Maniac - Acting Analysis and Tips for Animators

Again, not sure how you would doubt in your animation. now maybe it would be this exactly where you see someone say something and then you have multiple characters listening to one person then you can show off character traits how each character listens to another character or a tv thing or a radio thing whatever it is but something to think about what if you do have a multiple character scene and they're all babysitting one is standing say something that's your lip sync piece then you cut to multiple people only a headshot reacting and then you can show off you know how you can animate different personalities doing the same action They're all listening and reacting, but since every character is different that that thing you're showing in terms of listening will be different and that could be an interesting display of your acting skills. And I'm actually continuing right away with this where we continue with the tape and it's prop usage and again it's used to show how awkward the character is.
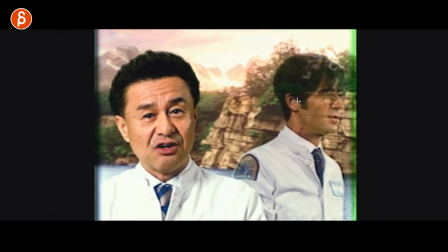965s
So as they're done here and he just in through is so good.
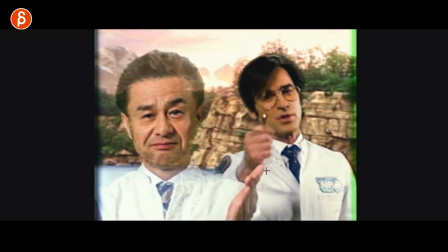971s
The way he holds this, come on, this This is not the moment, but come on how he has that slide turn, so good.
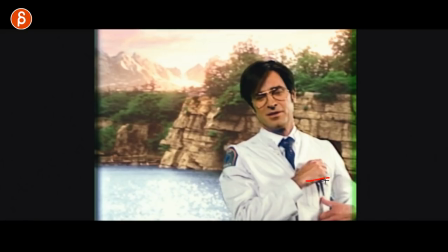978s
But then he's done and then clicks this and he tries to open the pocket to put that in, but he can't.
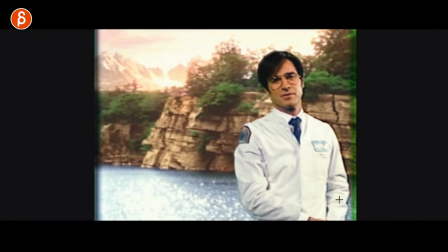984s
And it kind of holds and it doesn't work and it's kind of awkward how he puts it down here and the tape finishes.
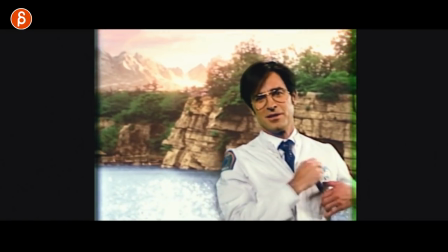990s
So good, it's such a good moment. Yep, thinks he's done and then nope, doesn't quite work and he holds the look. It's so good, I'm sorry, this is so good. But if you do have a prop, again, it's not just there to have a prop But it could be something where it tells us how confident the character is or in this case how awkward a character is Next up is a character that says something without the audio just mouthing something in this case You know something inappropriate, but it's a cool moment that again is rarely used You can see this in movies so many times.
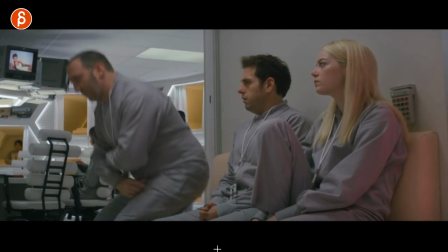1022s
So in this test he tells him it's ready to come in They're all waiting and he's the one that has to get in there and just told him that we're all screw We're gonna get kicked out of this test and look at this here
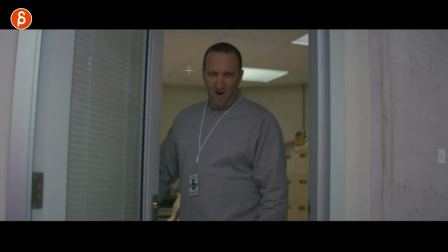1032s
Look and then we are effed and does this and it's a combination of Mouthing this and it's so big and obvious what he's saying then
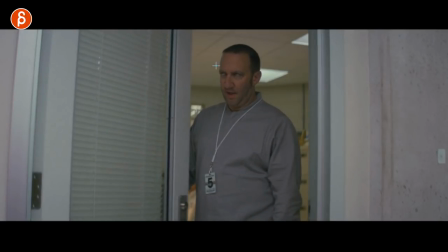1041s
on top of that you got the gesture We're done with this and then the eye roll of how annoyed he is So if you think of a pantomime
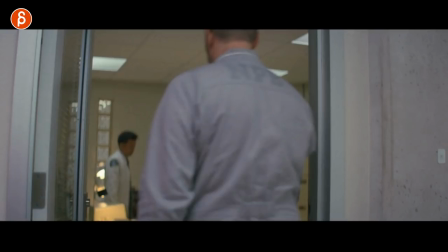1049s
piece it could just be this it doesn't have to have audio in it, right?
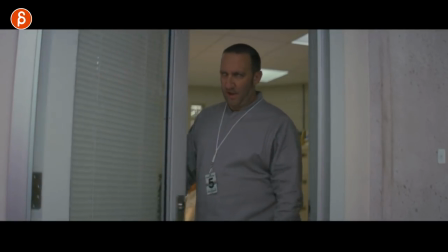1053s
It could just be him going all right We're screwed and then that's it Next example is off-screen influence. I think we talked about before with True Detective, where Woody Harrelson was sitting and someone comes in and gives him a cup of coffee. And you only see the hands come in. He says, thank you, or Lee, I think, can't remember. Grabs the coffee mug and it continues. But it's cool because it kind of opens up the world. It's not just the character, you know, by themselves in the scene. There's other stuff going around and it's not that much to anime. You just have to bring in a hand holding the mug and there's a prop interaction to everything. And in this case, they are the party.
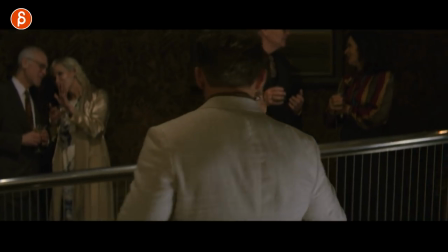1088s
So you have characters out here. So he talks to Jonah Hill here. And it's this moment of he's he wants to ask him and it's a bit uncomfortable.
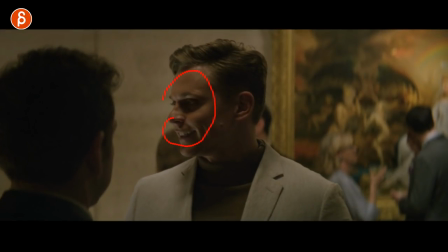1095s
So you can argue that him right here saying hi to people outside.
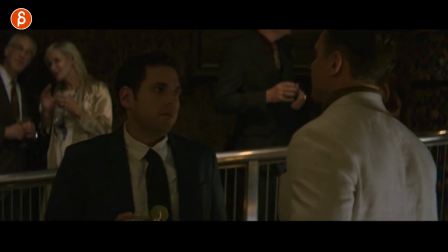1101s
Hey, hi, hi. And it continues. Maybe he does that to stall because he is a bit uncomfortable asking and then he does this and it's a small thing, but to me it just opens up the world. It might be tricky to animate a whole background scene of characters moving, but you could have them really blurred out. It would just be kind of a cycle of people holding glasses and just kind of swaying around. I mean, it could be a simple thing to add in the background. But I thought it could be, again, could be used as just opening up the world. They're talking like, hey, maybe someone passes by or they want to say something and then maybe in your lip sync, in your audio piece, there's a pause and you can have the character pause and because they are maybe insecure or nervous, they can kind of look around and go, hey, and then say the line. So it could be used multiple ways. And sticking with this sequence, as this continues, the discussion gets a bit more tense. And this again is this thing about looks and darts and blinks that I'm always a big fan of.
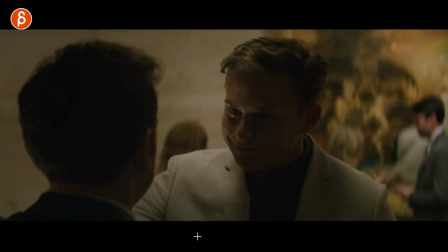1151s
And in this case, it's him telling him you got to do this, right? So he kind of jokes around and looks off this way, right?
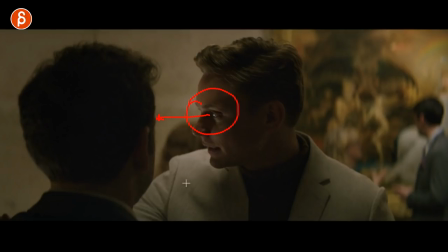1158s
But what's cool is that he doesn't blink. Now look at the action here.